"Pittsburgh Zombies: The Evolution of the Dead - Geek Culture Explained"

Like a more famous and equally bearded George, Romero said the story originally developed for Night of the Living Dead was just too big, so he set aside parts 2 and 3.
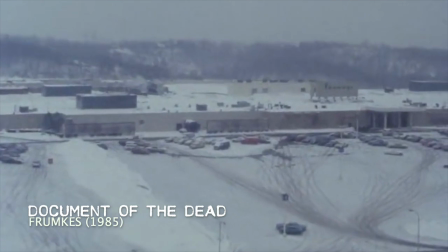503s
So, here came part 2 of the trilogy. With new inspiration from the mall and three failed features, Romero decided to revisit his zombie-infested celluloid world.
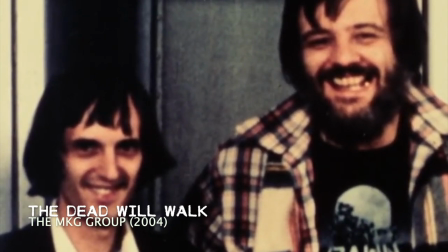511s
As he was writing, Romero got a call from Italian horror master Dario Argento. Argento wanted to work with Romero and helped him fund the film.
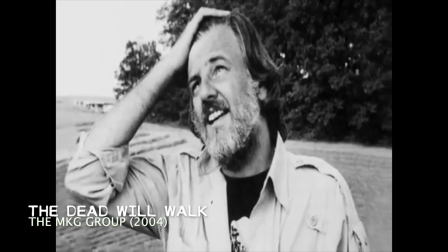518s
Romero completed the script in Italy with the enthusiastic support of Argento. Like Rubenstein, Argento trusted Romero and let him do what he wanted to do.
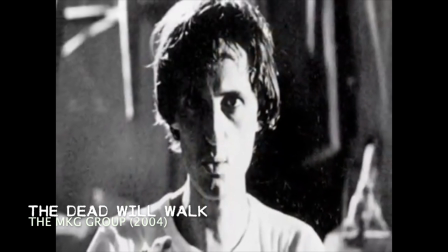526s
The deal was quite simple, at least from a logic point of view. Legally, I'm sure it was perfectly complex.
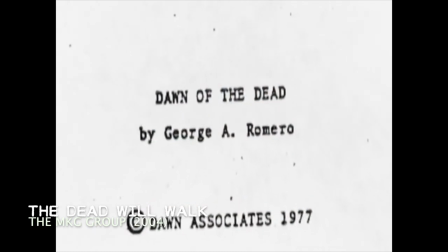531s
Romero got final cut for English-speaking countries, and Argento had final cut for non-English-speaking countries, resulting in two distinct versions of the film.
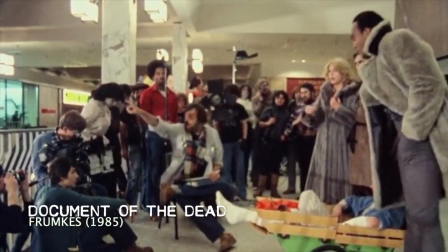539s
But we'll get into that a bit later. For Romero and company, this was their first real movie, with real money and as many as 500 zombie extras.
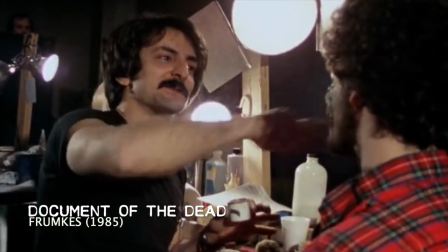547s
All those zombie extras meant Tom Savini had an assembly line process to make grey zombies. When photographed, the zombies came out more bluish and the blood vivid red.
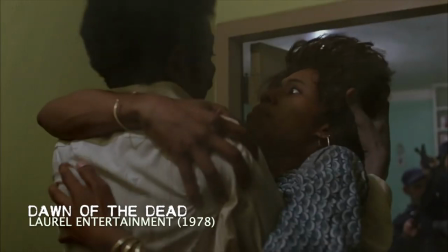556s
Savini didn't care for the more cartoonish look to the otherwise graphic violence, but Romero loved it, viewing the film as a comic book.
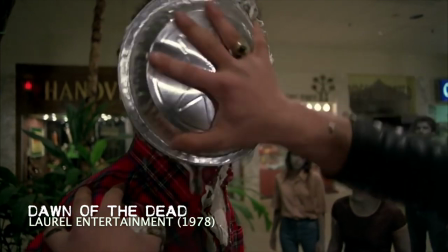562s
In that vein, Romero also wanted more humor in the film, and he even included a pie fight. Despite the increased humor, the film remains dark, intense, and desperate.
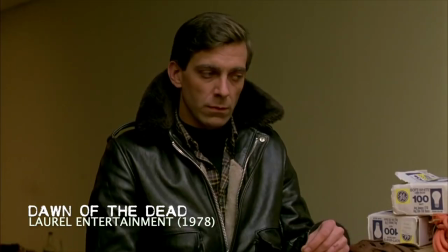570s
The characters are deeper than in Night of Living Dead, and have much more thoroughly developed arcs as the story takes place over a longer period of time.
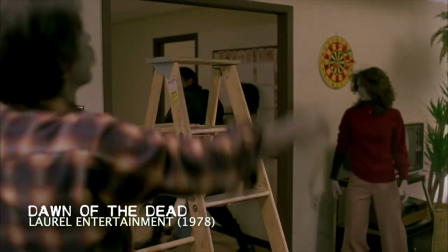577s
While the ending remains fairly dark, the original ending as Romero wrote it is downright depressing.
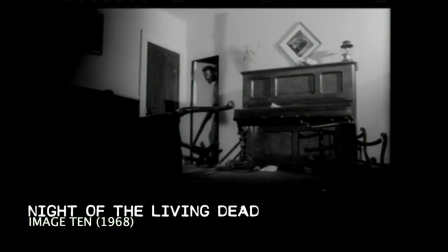581s
Romero felt Night of Living Dead's ending reflected the anger of the time, however 10 years later he felt differently.
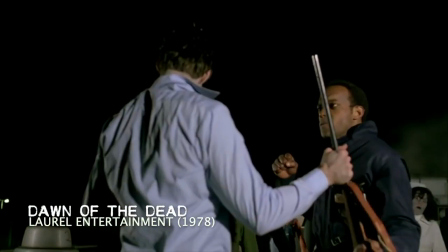587s
All that said, even with a happy ending, they struggled to find a distributor. The film may have been cartoonish by Romero and Savini standards, but not to the rest of the world and certainly not the MPAA.
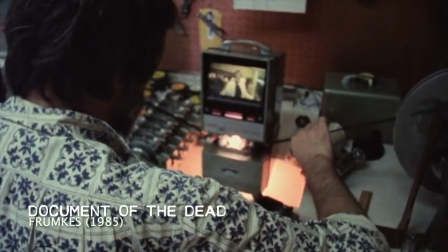599s
Distributors once again wanted it edited to an R rating. They decided to release it unrated in order to avoid the deadly X rating, which would kill any commercial chance the film had.
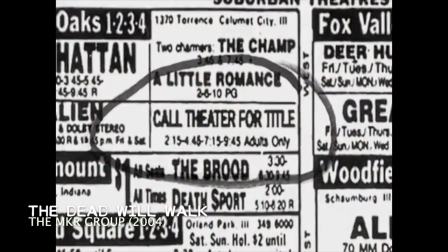609s
Even unrated, it hurt the film as some newspapers wouldn't run an ad for an unrated film. Through all this, Rubenstein had Romero's back and protected his vision, agreeing to release it unrated, but they still needed a distributor.
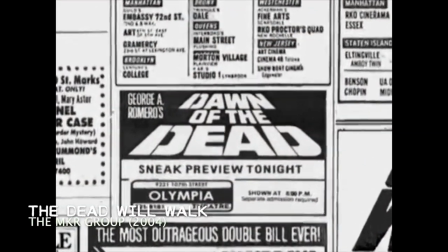621s
Rubenstein held a single screening in New York.
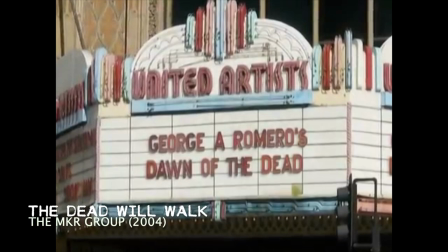624s
It sold out, and the intensity of the crowd reaction to every bit of zombie gore and pie-fighting silliness sold the film,
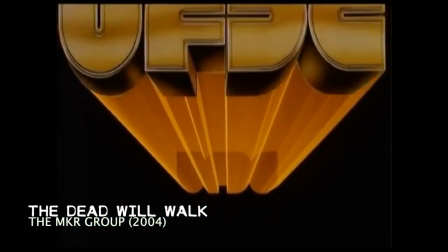631s
as is on the spot to the United Film Distribution Company.
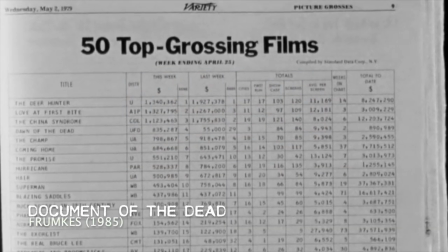635s
The film was a financial success and, like the original, had a very mixed critical reaction at the time. Also like the original, it is now considered a classic. Now about the two versions of the film.
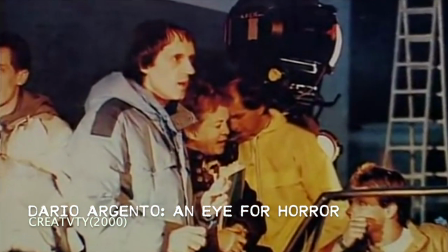645s
The Romero cut is nearly 10 minutes longer. Argento's moves at a much faster pace. In some instances, he uses different and unused takes from Romero's cut. I personally prefer Romero's cut, as Romero's cut of the film is a slow burn with an explosive build-up.
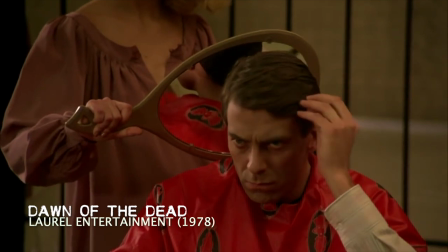659s
Argento removed scenes that slowed things down, including the gang getting bored, which is essential to Romero's message for the film.
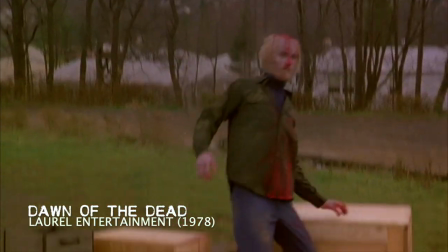665s
Argento also cut the zombie getting his head cut open by the helicopter blades, which frankly, even as a kid, I thought, that guy's head looks fake.
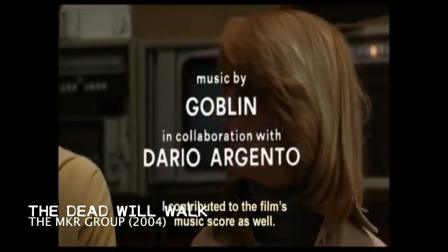673s
The most significant change is in the music, composed by the rock band Goblin with Argento himself.
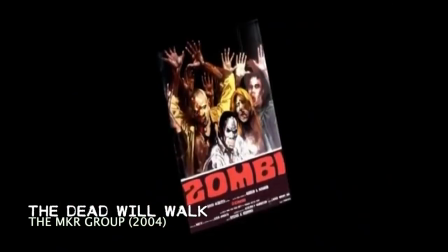678s
This score is by far the superior of the two. Both films are good and both work. Watch them both.
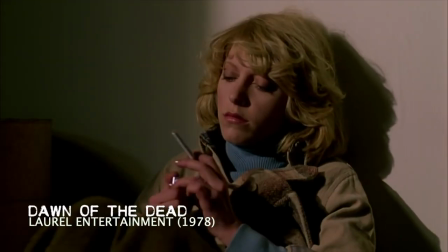683s
It is worth it. The film was a blatant criticism of our consumer culture.
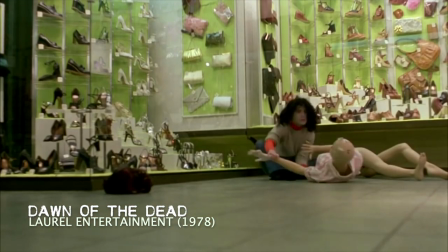687s
There is very little in this film that is subtle, including its underlying message which isn't very underlying.
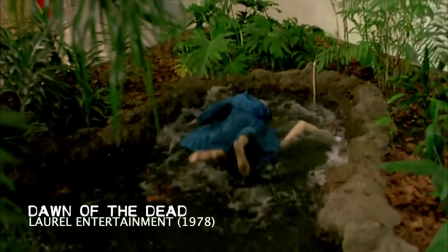693s
Like the original film, it is not only relevant to its time, but very much pertinent today.
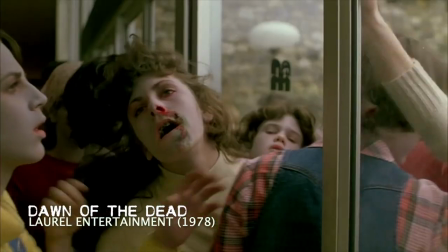698s
Granted, malls, including the mall from the film, are dying themselves, becoming large zombie-like rotting corpses populating suburban America. So one significant thing Donovan brought to the game was Tom Savini. Now Tom Savini, I actually had the pleasure of meeting him and he was a really cool guy.
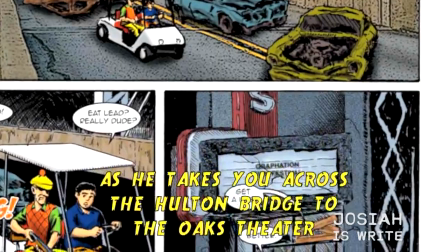713s
I showed him my zombie comic book which I wrote and teamed up with different artists to create.
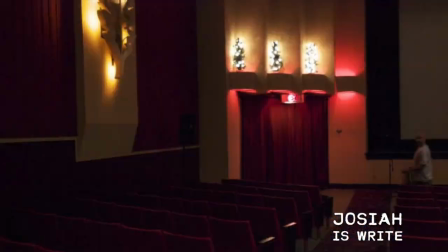717s
And that comic book, it was really cool because we were in a movie theater where the comic book was actually set.
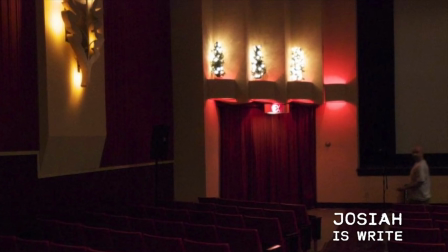723s
It was a pretty cool experience in Oakmont, Pennsylvania, The Oak.